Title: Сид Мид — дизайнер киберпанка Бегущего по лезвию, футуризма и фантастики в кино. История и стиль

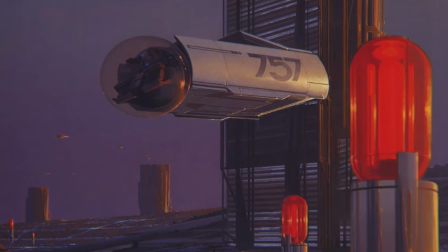(0:01)
В 60-е работам дизайнера Сида Мида не было аналогов. По сути, он заново изобретал формы и функции вещей.
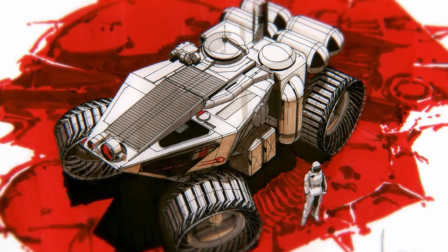(0:08)
Это именно то умение, которое требовалось создателям научной фантастики, и что самое удивительное, пригождается им до сих пор.
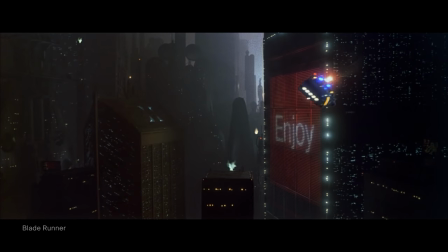(0:15)
И не только в кино, но и в реальности. Привет, с вами Александр Рыбаков, текст написал Николай Кубрак, а смонтировал ролик Игорь Максимов.
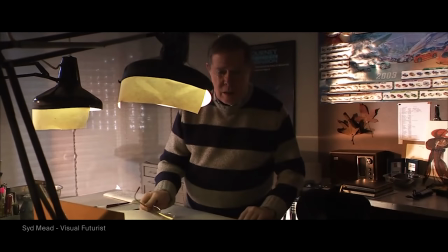(0:24)
И сегодня мы расскажем о творчестве Сида Мида, дизайнера, который создавал концепты для Бегущего по Лезвию,
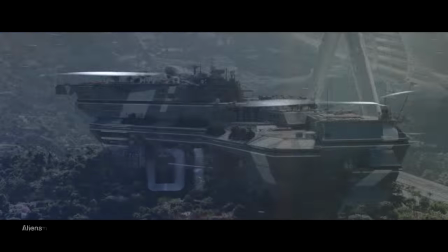(0:30)
Дрона, Чужих, Элизиума и Стартрека.
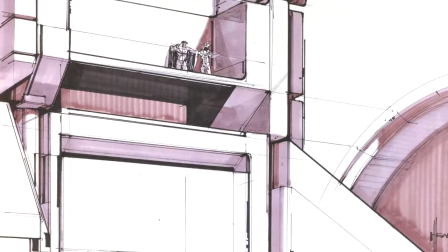(0:33)
А также повлиял на кучу режиссеров, авторов книг и, возможно, вдохновил те устройства, которыми мы пользуемся сейчас.
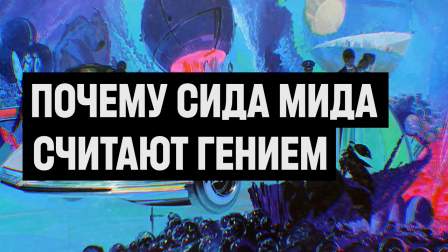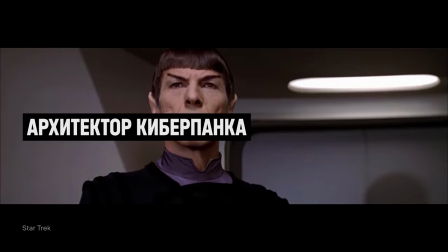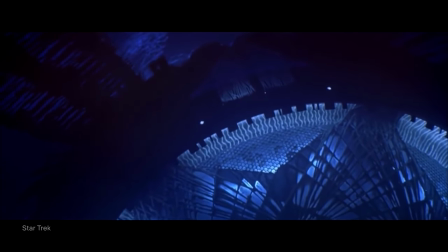(0:54)
Первая работа Мида в кино — это корабль Виджер в полнометражном Стартреке. В сценарии «Разумный корабль» описывался всего лишь одной фразой.
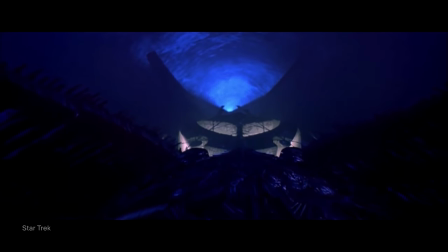(1:01)
Они смотрели на то, чего еще никогда не видели.
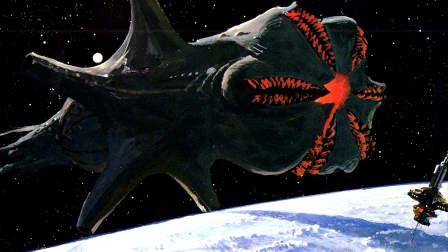(1:05)
Миду хватило даже такой расплывчатой формулировки, чтобы придумать конструкцию смеси футуристичных механизмов и органики.
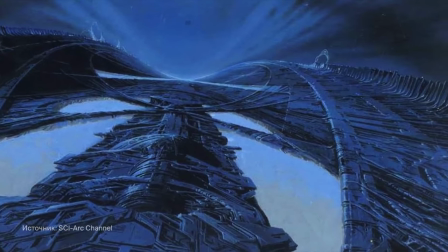(1:12)
Причем работа велась в такой спешке, что один из эскизов пришлось рисовать на салфетке в баре.
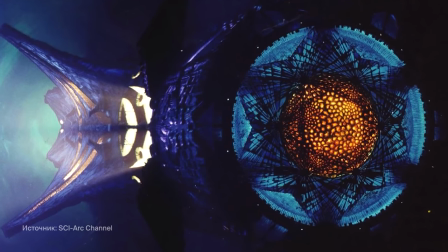(1:17)
На нем даже было размытие от капли пива, которое осталось и в финальном концепте.
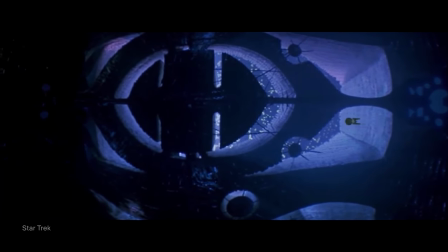(1:22)
Как раз подобного креатива и требовал зарождавшийся в то время жанр киберпанка.
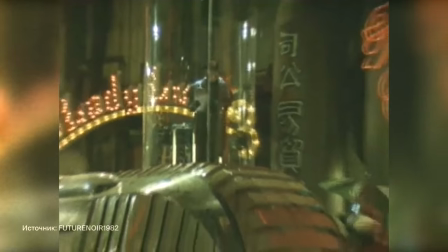(1:27)
На этапе поиска референсов городских пространств для «Бегущего по лезвию» Ридли Скотту попался артбук Сида Мида.
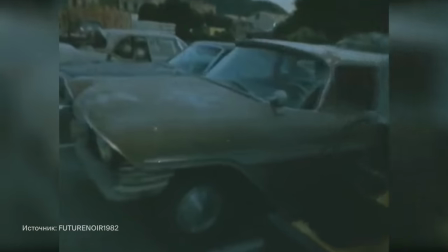(1:33)
Заинтересовавшись его личностью, режиссер выяснил, что Мид специализируется на транспорте, а именно транспорт был на тот момент одним из главных провелов фильма. Таким образом, дизайнер получил работу на проекте, который впоследствии сделал его имя культовым.
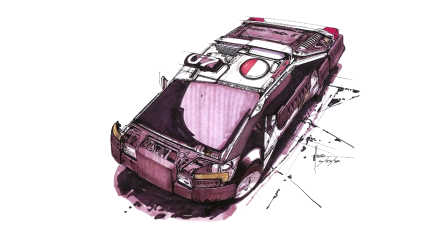(1:47)
Мид, конечно, занимался не только транспортом, ведь он был полноценным соавтором мира.
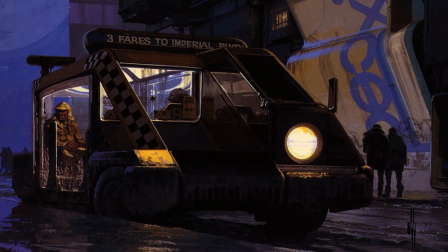(1:52)
Принцип под названием «рисовать автомобили в живом контексте» сохранился. Художник постоянно добавлял на фон новые детали, и поэтому Ридли Скотт все чаще отмечал в концептах не только транспорт, но и фон.
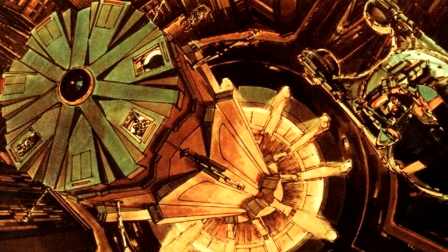(2:04)
Так Мид создал дизайн квартиры Рика Деккарда, Величественных городских высоток и даже машины Войда Камфа.
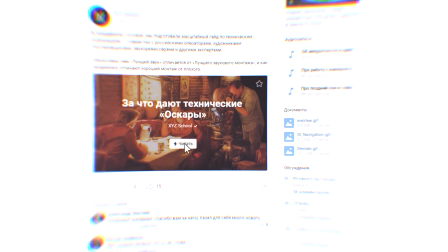(2:11)
Недавно у нас выходила статья, где мы подробно разбирали, что означают технические номинации на Оскар, и художница по костюмам Анна Баштовая рассказала, как Майкл Каплан создал стиль одежды персонажей «Бегущего по лезвию» на основе моды 40-х годов.
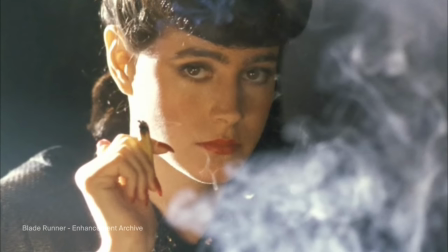(2:24)
К тому же принципу следовали многие члены команды проекта.
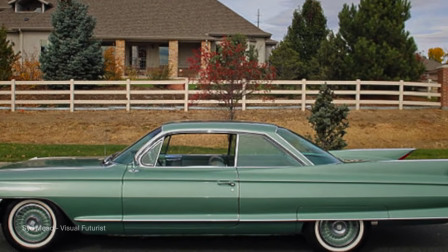(2:27)
Сидмит при создании транспорта ориентировался на модели американских автомобилей 50-х и 60-х, а также на аутентичные ретроавтомобили с кубы.
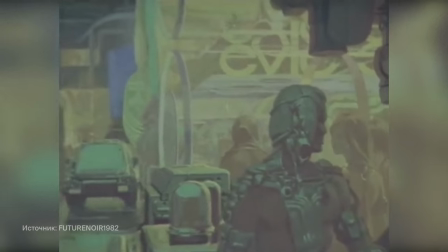(2:36)
Он называл этот метод промышленным дизайном в обратном порядке. Оригинальный футуристичный концепт смешивался с его ретроаналогами.
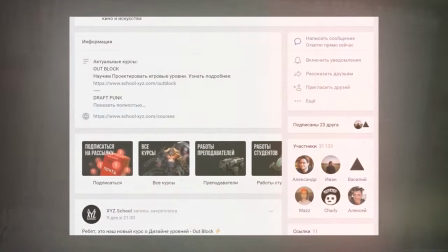(2:43)
Кстати, ссылка на статью есть в описании. И вообще у нас в паблике или в телеграм-канале уже много разных текстов о геймдеве и кино. Я придумал термин ретро-код, он лучше всего объясняет то, что мы делаем.
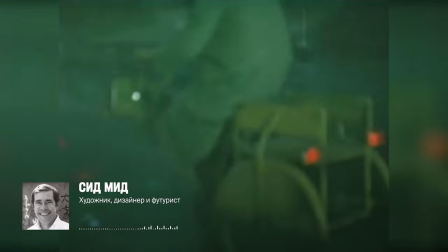(2:55)
Мы брали существующую технику, вне зависимости от того, были это интерьеры, машины или что угодно еще,
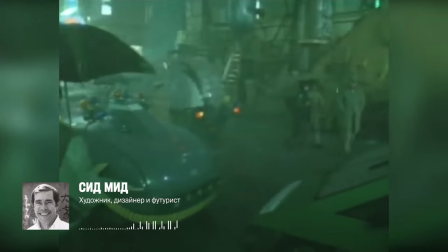(3:01)
и добавляли в нее щепотку ретро, чтобы она лучше работала и адаптировалась к миру фильма. Так мы устанавливали преемственность.
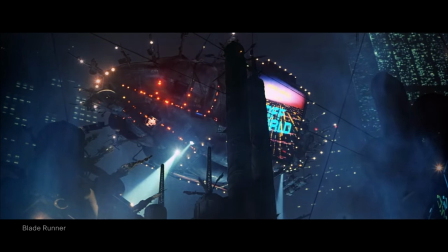(3:08)
Технологии бегущего по лезвию стали классикой и не устарели до сих пор. Потому что создатели фильма никогда не нарушали технологические правила.
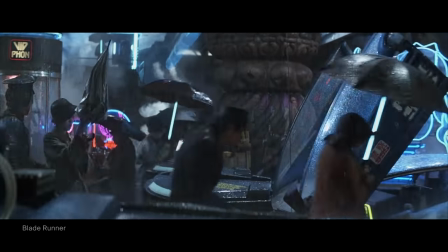(3:15)
И автомобили, и механизмы, спроектированные МИДом, выглядят как настоящие вещи, которыми можно пользоваться в реальном мире.
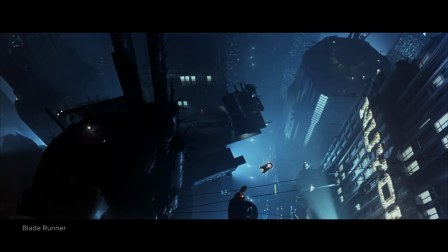(3:23)
Например, спиннер. Автомобиль намеренно создавался компактным, потому что существовал в условиях тесного мегаполиса.
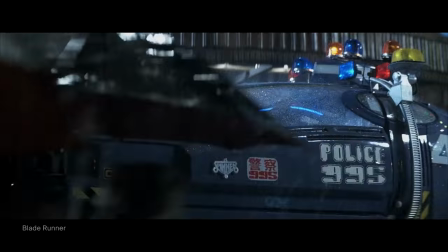(3:29)
В городе не очень удобно пользоваться крыльями или пропеллером, поэтому МИД создал систему с вертикальным взлетом на основе аэротяги и разместил ее ближе к задним колесам.
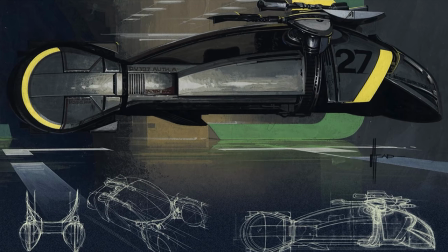(3:38)
Именно там, где находится центр тяжести. Даже прозрачный пол был не просто красивой деталью, а имел практичную цель,
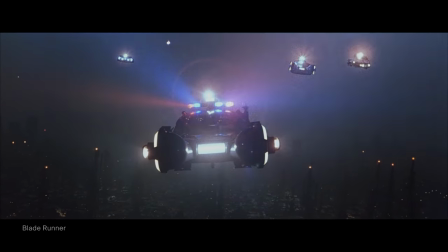(3:45)
благодаря ему водитель мог ориентироваться на местности, если отказывали навигационные приборы.
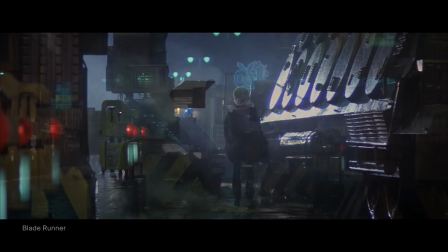(3:50)
В городских пространствах тоже смешивалась архитектура прошлого и футуристичные фантазии, но с акцентом на реализм. В архитектуре бегущего древние монументальные строения, пирамиды или башни, сочетались с американским модерном и азиатским неоном.